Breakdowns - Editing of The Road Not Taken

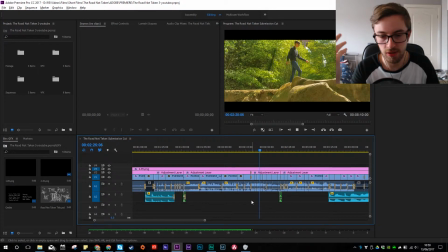Again, still with a nice slow, nothing particularly shortcuts. It's all, like, we had to shorten a lot of the cuts.
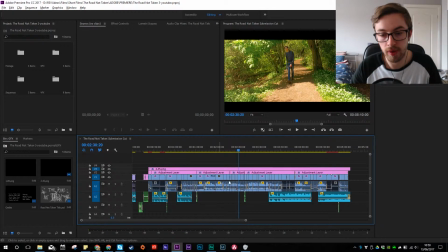These were a lot longer, well, not a lot longer, but were longer originally, but we did have a 5-minute limit. The only reason it's longer is because I added the intro section over here.
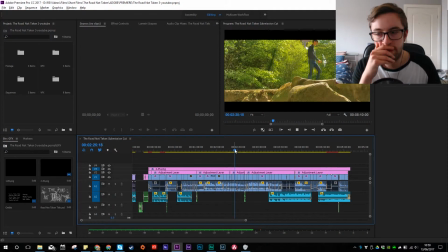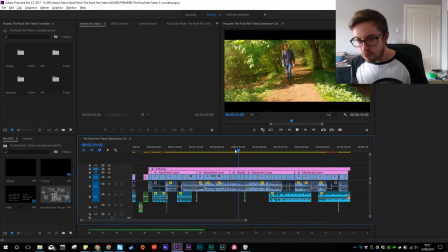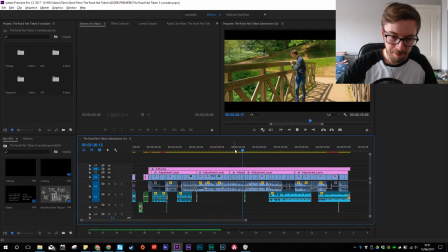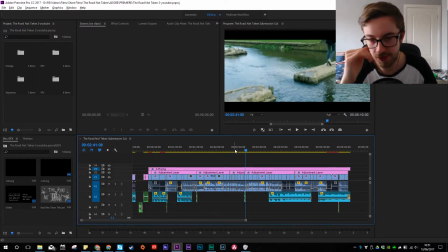This transition was really nice. I think it worked really well.
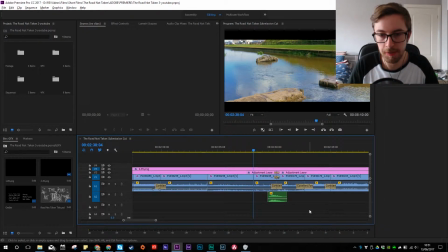Not the easiest thing to do, figuring out where we needed to be 2 days in a row. I don't know if there's any frames that you can kind of see any lining up of it.
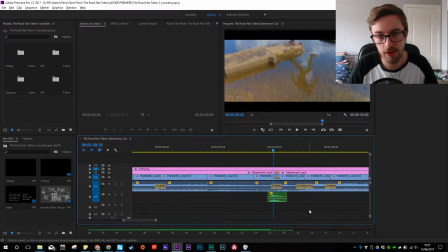I mean, it's not perfect, there's definitely a bit more on that one. This angle is definitely a lot closer to being horizontal, whereas this one's much closer to being diagonal there.
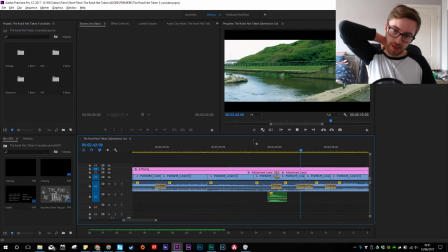But because of the way we shot the transition, it works.
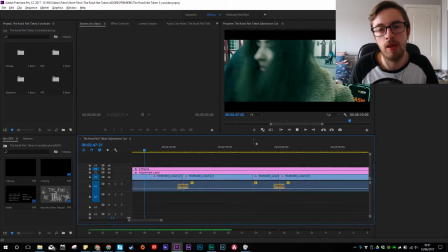It looks like it's the same spot, which is a lot of it hiding edits and not even necessarily hiding it in
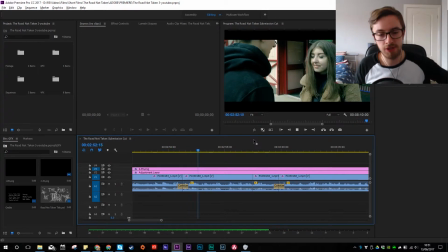the sense, but hiding those transitions and making them look natural. It's important as an editor to try and basically be as invisible as possible and cut and do things when it makes sense to.
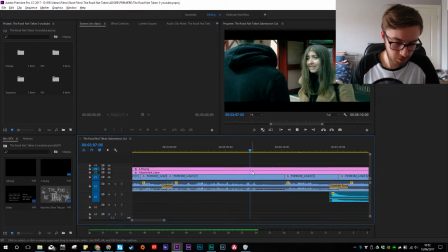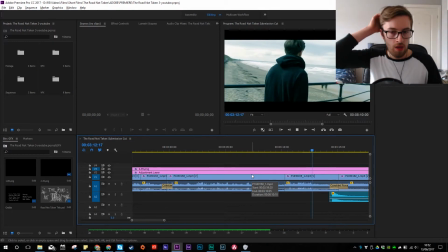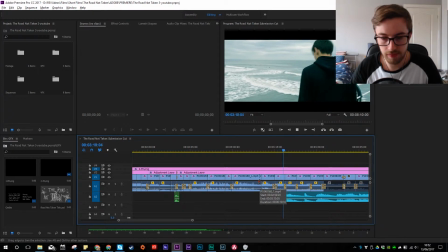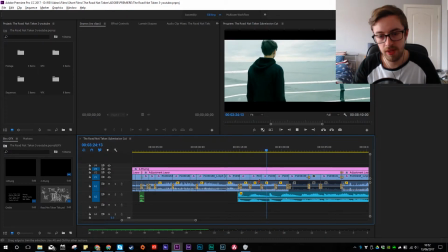And slightly a bit more pace to the music, so the cuts are a little bit tighter as we move into this section.
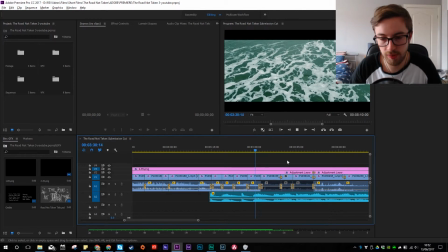Still not super quick, but definitely starting to tighten up quite a bit.
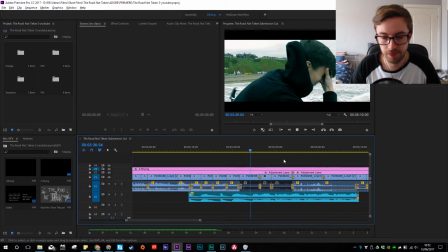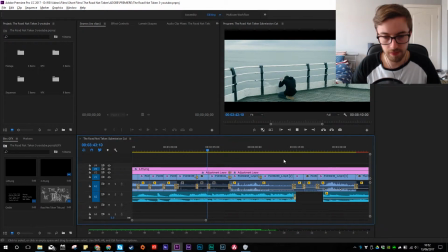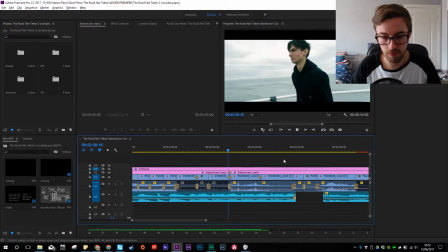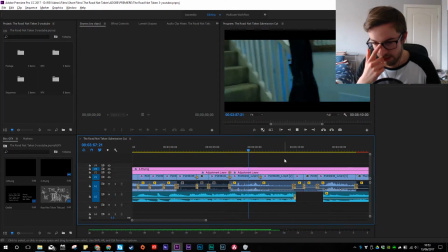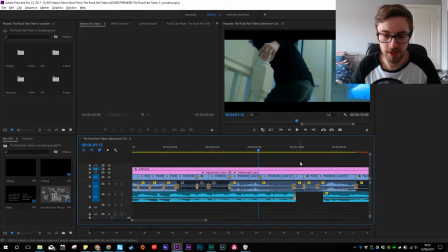I did mention that was intentional in the cinematography episode last week,
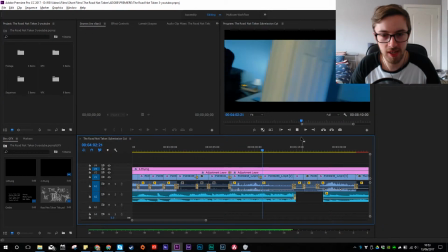so go check that out if you want to hear a bit of the story behind that trip and fall there.
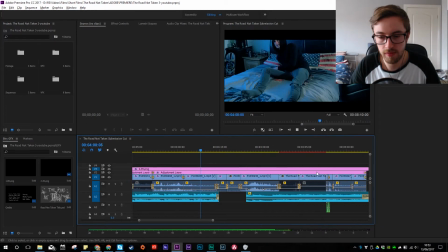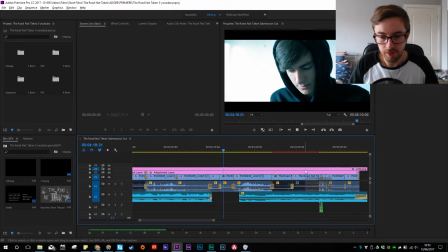And it's quiet, somber,
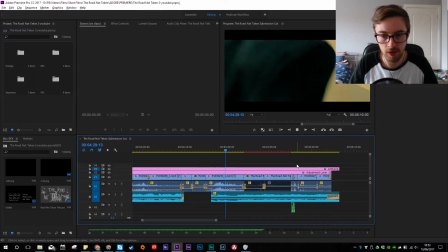keeping the shots paced, relevant to what's going on, and then we had motion, which removes the need for like hypercutting, and then
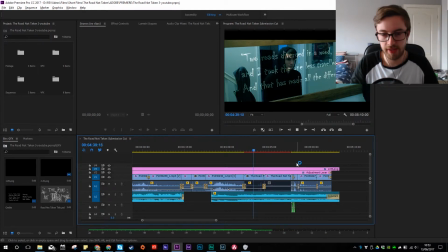just keep it nice. And so, excuse the lag, these are VFX shots, and I haven't rendered these in the timeline yet.
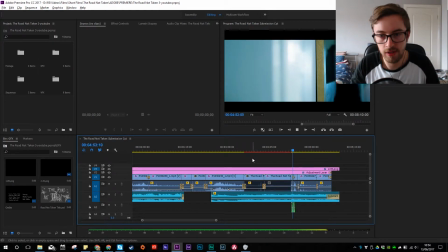And then as some action kicks off, just go to start those.
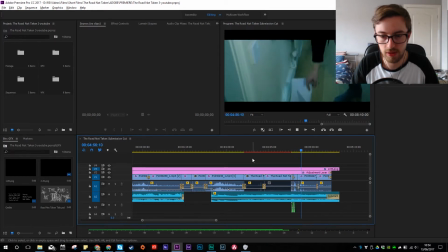Just faster cuts. That's a little technique that we used.
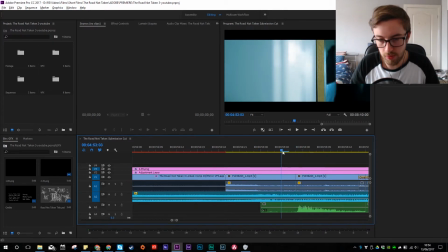That's all one shot, but what we did was cut out a couple of, like a frame or two, just to add some emphasis to the hits.
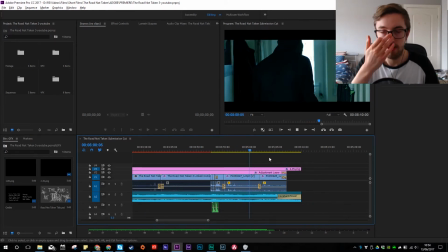It's a technique used quite a bit. It works really well for trying to really make the hits look like the landing without actually hitting people and stuff.